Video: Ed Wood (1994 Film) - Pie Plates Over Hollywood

I mean now I know all about him and like that and it's a much deeper story than you know back back when I didn't know anything about him but yeah I learned everything there is to know I know all his movies now just about everything you can know about you know Ed Wood
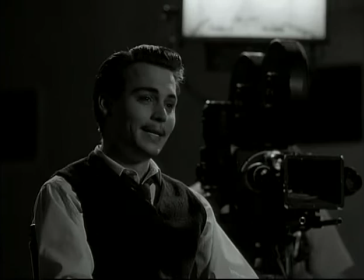one thing I talked to Tim about he wanted to do the sets that had to do with the movies but he wanted to make them as much like those as possible so I just studied those things and tried to figure out what made those sets, unique. One thing they had that was really unique is flatness. There was no depth to the sets.
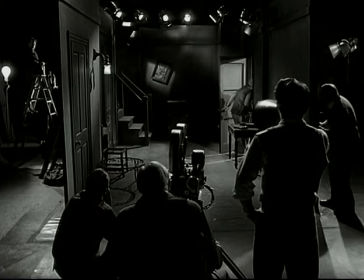They were flat. The paint was flat. There wasn't like reflections and depth and glazes.
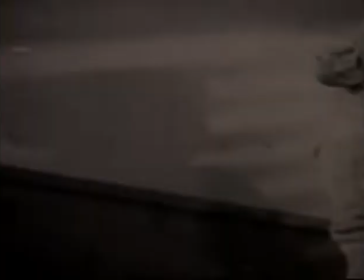It was flat paint. And the colors had a certain contrast. This is from Bride of the Monster.
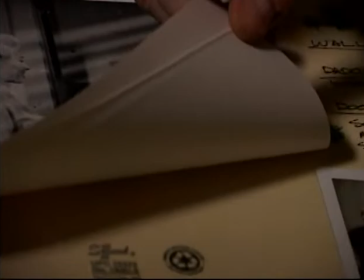The two girls meet in the hallway. And basically you can see this is myself down here.
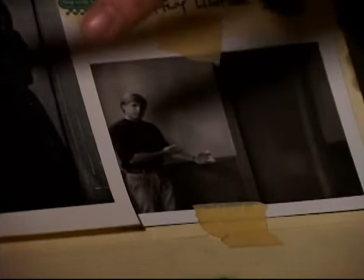I don't know if you can see it. It's showing that black and white on the same thing, trying to match the flatness and the contrast of the original set.
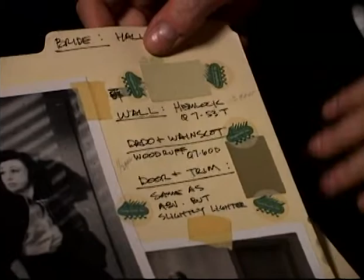I would take black and white pictures of everything. And here's the actual green and the two colors that I used.
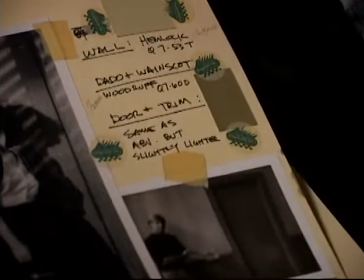I'm partial to green since I've done a lot of movies with a lot of green in them.
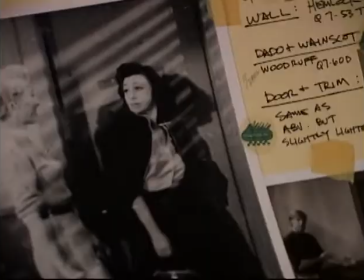And I figured that it looked nice on the set to the eye, and it had the same contrast values as the original.
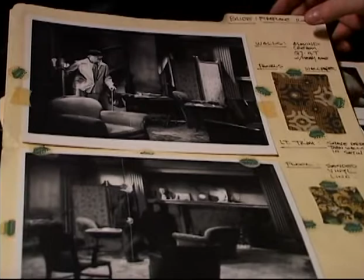So that's how we kind of did it. We went through scene by scene here. Here's a scene from the I Have No Home scene with Bella.
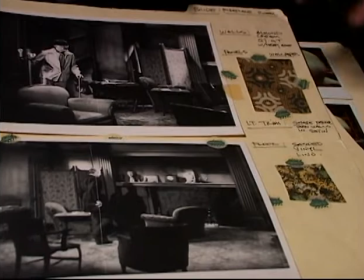And this is the wallpaper and the flooring that we found. This is from Second Hand Rose in New York.
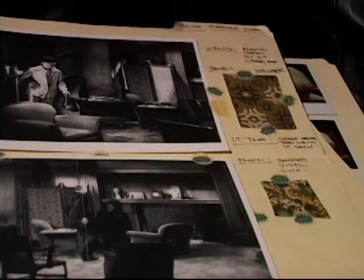We searched all over to get as close to the feeling of the textures and values of what was in the original film.
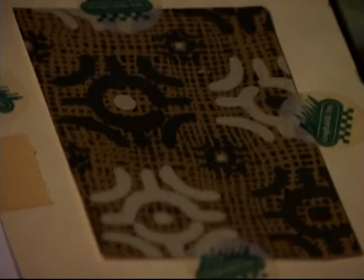We searched around, we looked all over L.A. We ended up with a company in New York. They're famous for their old wallpapers.
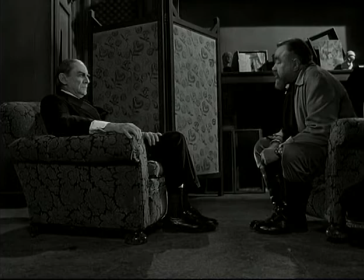We had the little privacy screen there. We had it hand-done and muralists actually painted the little flowers on there.
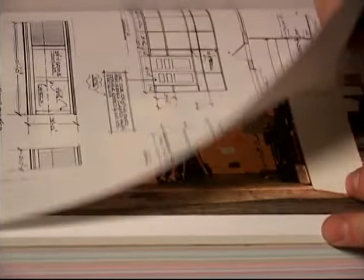This is what I also put in the books. I put sketches and drawings of all the sets. Here's a set of a camera store that wasn't in the movie.
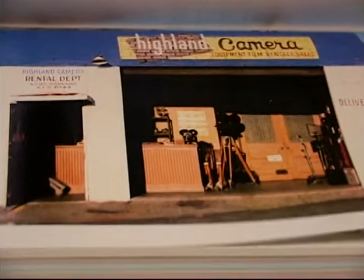It was a nice-looking little set where Ed Wood goes to try to get some camera equipment, and the guy won't loan it to him because he owes him money.
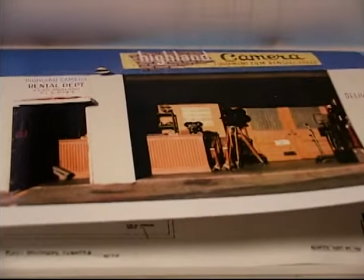But I believe this set was left out of the film. That shows you that the colors you used, though.
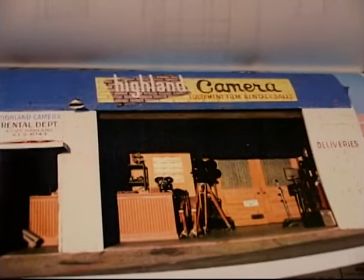Yeah, this shows I didn't do the movie in black and white. I did it in color. And I used, like, old-style 50s graphics made up Highland camera.
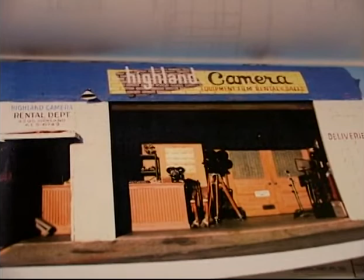It was supposed to be Hollywood, and everybody knows Highland sort of in Hollywood, so I picked that as the name.
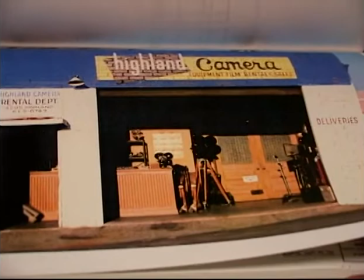And we had a little thing in here. We had an actor at a counter. And it was a good-looking little set, but, you know, it didn't make it.
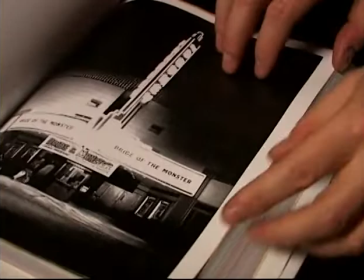Too much shoe leather, I guess. These are actually one of the theaters that we did do. Everything was simple and graphic.
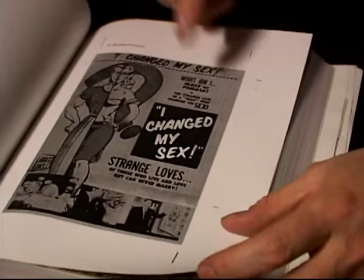There wasn't a lot of, you know, texture stuff. It was graphic, simple. The poster.
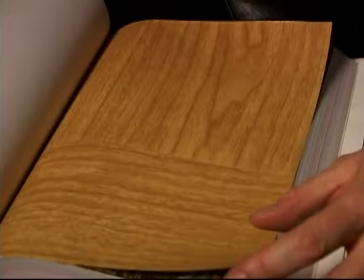This is the one I did. It was originally, the real movie was called Glen or Glenda, and I had to change a bunch of stuff the night before.
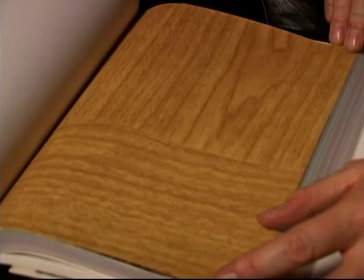And I even put wallpaper. This one is where Bella is doing his first scene and he gets incensed that
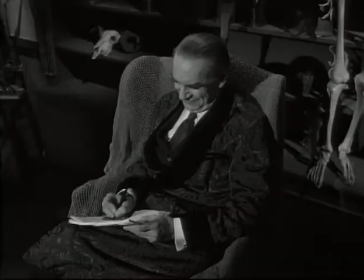someone compares him to Boris Karloff.
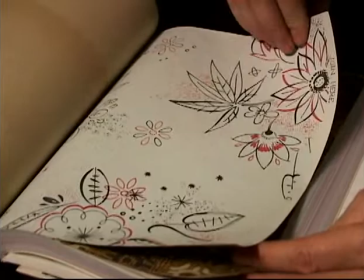And he goes off on Boris Karloff. This is from one of the apartment sets that Johnny lived in.
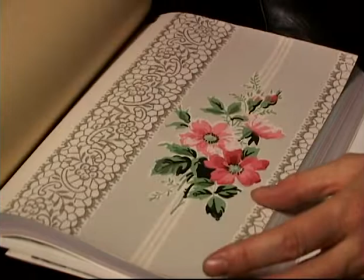This is from the I have no home scene that I showed you previously.
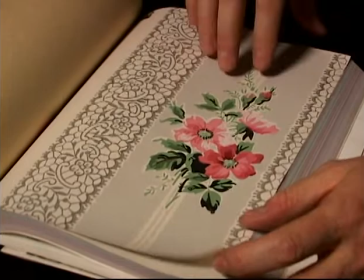And this is from the scene where Johnny Depps is sitting on a couch reading and he has this thinking in Glen or Glenda when he thinks about wearing women's clothes.
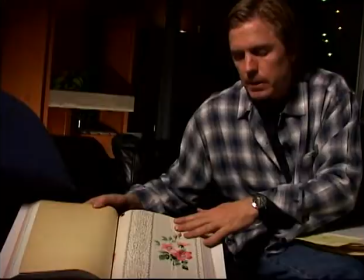This is a very close match to the original wall. And again, we photograph everything in black and white first.
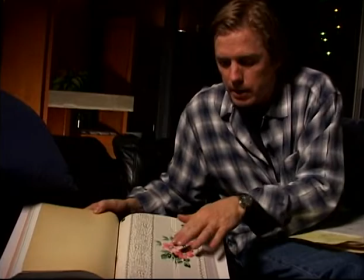I have to be sure that there's...
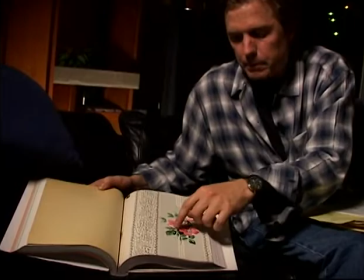If, for instance, this red blended into the gray and it looked gray, I'd have to come in and I would have to have the painters brighten it up.
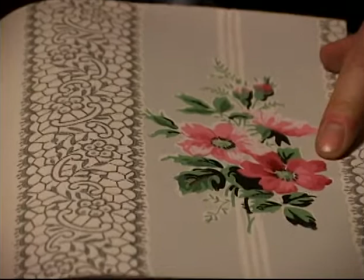But this wallpaper worked fine because there's a lot of chroma in that red. It's really a bright red. A duller red, like a more earthy red, might have a tendency to blend in a gray and I might have to touch it up a little bit. I used a lot of vinyls and linoleums that tried to give it the 50s period. And we had one scene where Sarah Jessica Parker and Johnny had a scene in a kitchen, a 50s kitchen. And it was fun to make the little kitchen, but in their research, I saw this really cool floor that they had. And I wanted to do a really cool floor for our set. Well, we looked and we couldn't find any of that really cool linoleum.
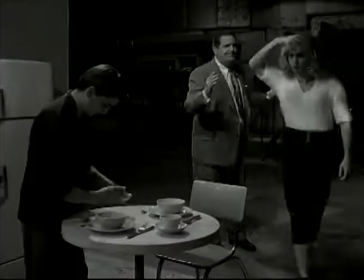Although I did come across a linoleum rug at Secondhand Rose in New York. And it was really expensive.
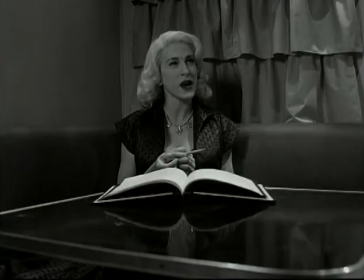I think it was $4,500 or something for a 9x12 rug.
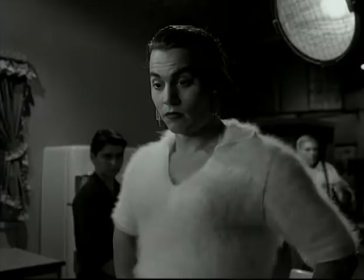It's just a piece of loose linoleum, and it's really beautiful little borders and stuff on it, and I just had to have it.
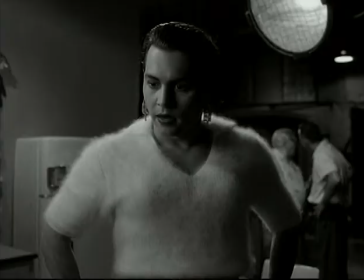It made that set. It was really a beautiful thing. You really only see it a little bit in the movie, but it really finished the set. You walk in, and you saw this cute little 50s, streamlined kind of set with this great linoleum floor, and I was happy.
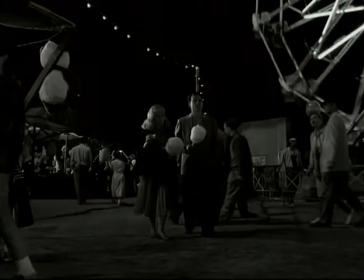There was a lot of money for it, and I know it got ruined.
Say, have you always lived in Los Angeles?
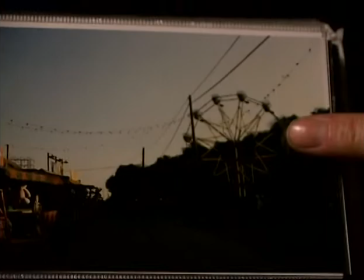This was the carnival from Ed Wood, and there's a color shot. This is the black and white.
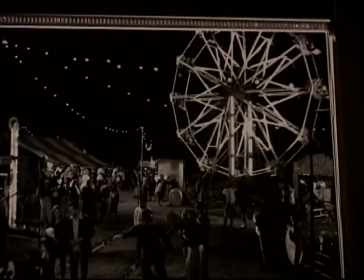This is how it could have looked in the movie. This is up near Eagle Rock, near a big power plant.
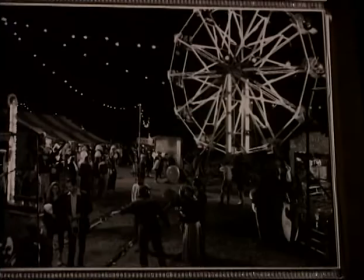You know, the bulbs are burned out. I just did it so you get to see the light versus dark contrast thing that's so important in black and white.
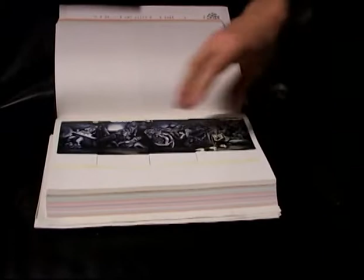Tim wanted to do a funhouse, and he has a certain graphic imagination that he wanted.
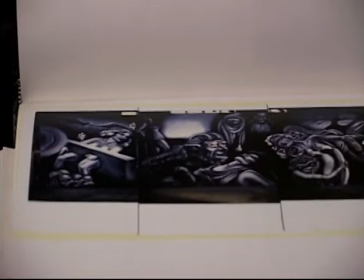He wanted these graphic images on the front of this funhouse, and we talked a lot about it, and then we did a bunch of series of sketches, and this is what we came up with,
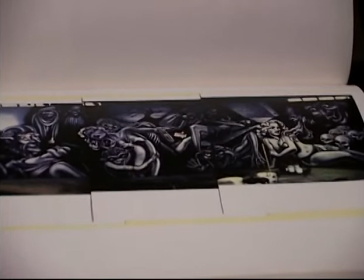and we had a scenic artist, Ron Strang, painted up on tin, because the concept behind the whole Funhaus was like it was a trailer pulled behind a semi-truck,
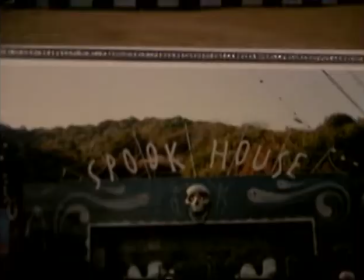you know, and they could just unfold it into this Funhaus and drive the little car around inside,
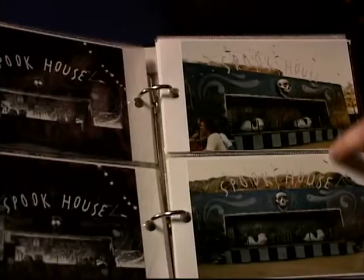like a typical Kearney show. Some shots of the spook house. These are the color shots, and there's the black and white shots, night shots.
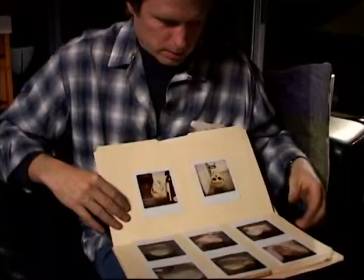See everything's underlit, the glowing skull. Very wispy, scary stuff.
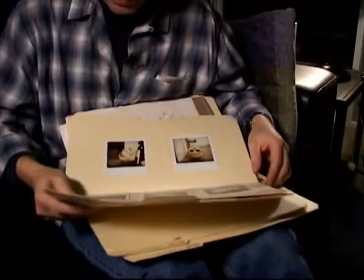These are Polaroids. These are color Polaroids of the Funhaus ride in the skull.
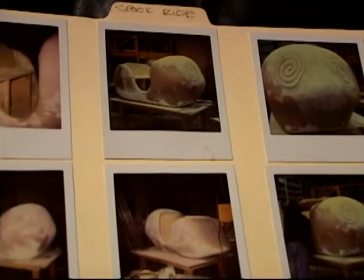These are actually in color, because these weren't, it wasn't a paint job here, but this, you can see it's an Edvard Munch kind of face.
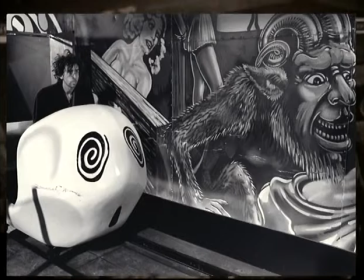Tim is very partial to Edvard Munch, and I thought it'd be funny to have a little ghostly Edvard Munch face on the Funhaus.
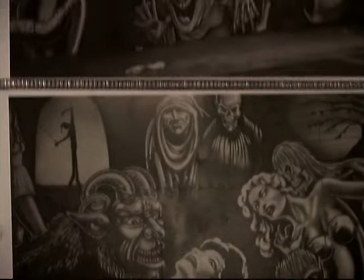These are some of the graphics for the front of the spook house. A little bit different from what was inside.
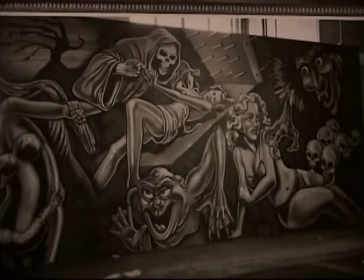Yeah, these are a little bit more ironic than you might picture for a typical Kearney funhouse ride.
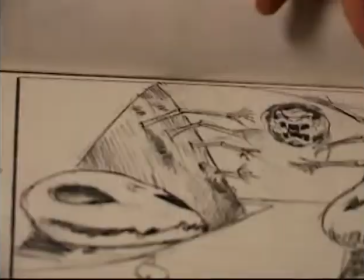And then we just developed a whole series of little kind of funhouse gags that were really simple and kind of, again, naive in their style.
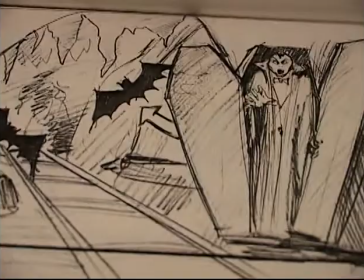And then we had skeleton arms kind of grab you as you came through. Then the coffin opens and a Dracula character comes out and bats fly around in circles.
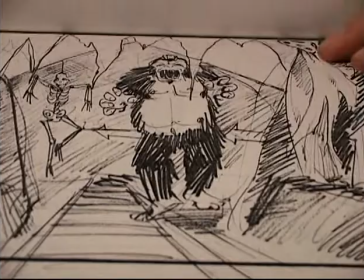Really simply done.
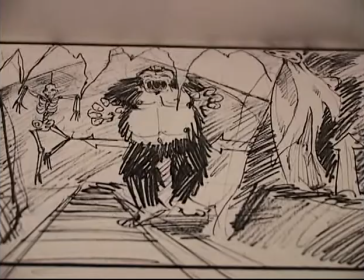We had skeleton heads with little wispy diaphanous fabric kind of pop up with a little light gag.
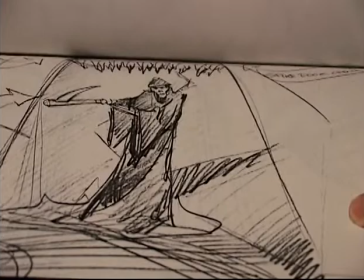We had a gorilla kind of bouncing up and down. Beyond, which was my favorite, we had the Grim Reaper with this reaper just kind of coming right over your head.
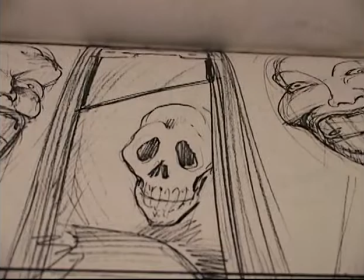Johnny just kind of ducks and doesn't really know what it is. A spiked door closes as they go by and they stall right in front of the guillotine with the bobbing heads.
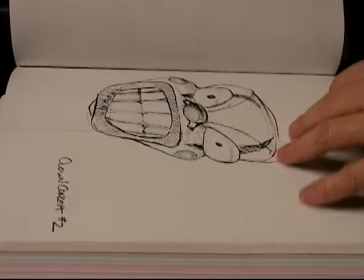And that's when he tells Patricia Arquette that he likes to wear women's clothes and she's okay about it.
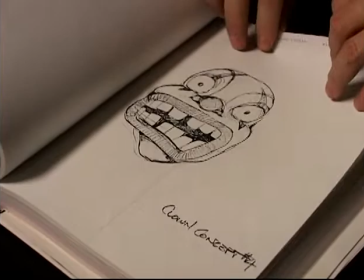And here's some of the bobbing head sketches.
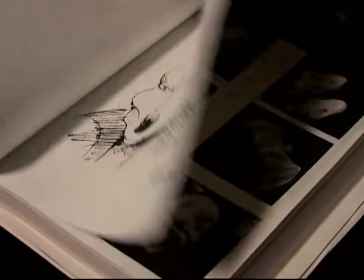I forget which ones we actually ended up with. Some of the Dracula heads. We didn't do that one.
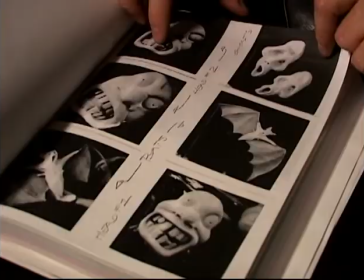And here's actually some of the foam models that we ended up with for the funhouse. The inside, we were running out of money at the end of the movie and they didn't want
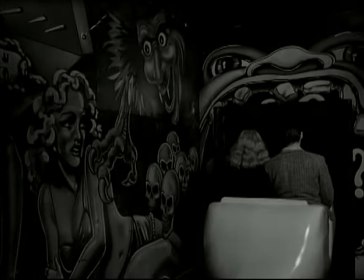So I wanted to do a campy 50s, again, naive design funhouse.
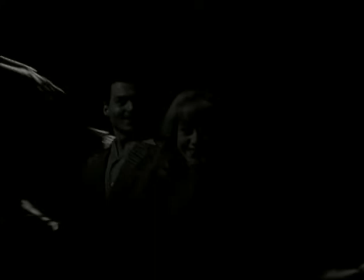So what I did is I took all the leftover sets from the movie, the wall pieces, and I wanted to cut them in all odd shapes,
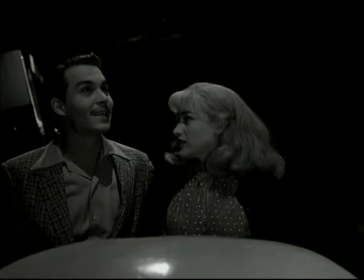influenced by an episode of Twilight Zone that Tim liked. And I sprayed a really heavy texture that I used on Batman Returns, sprayed all over the walls,
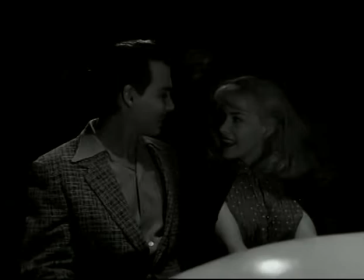drippy, gooey plaster, and then we painted it black and burnished it in silver to bring out the texture.
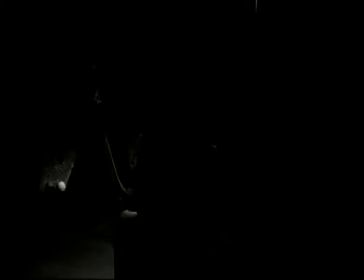And I just kind of set it all at a weird angle So as the little car would go through, you'd have all these weird angles and lighting opportunities. It's German expressionism, OK? Angles, very strong angles, very strong lighting patterns, shadows, very dark, like film noir, but like German expressionists. Yeah, that's very popular. Tim loves that stuff, and we've done it several times with him.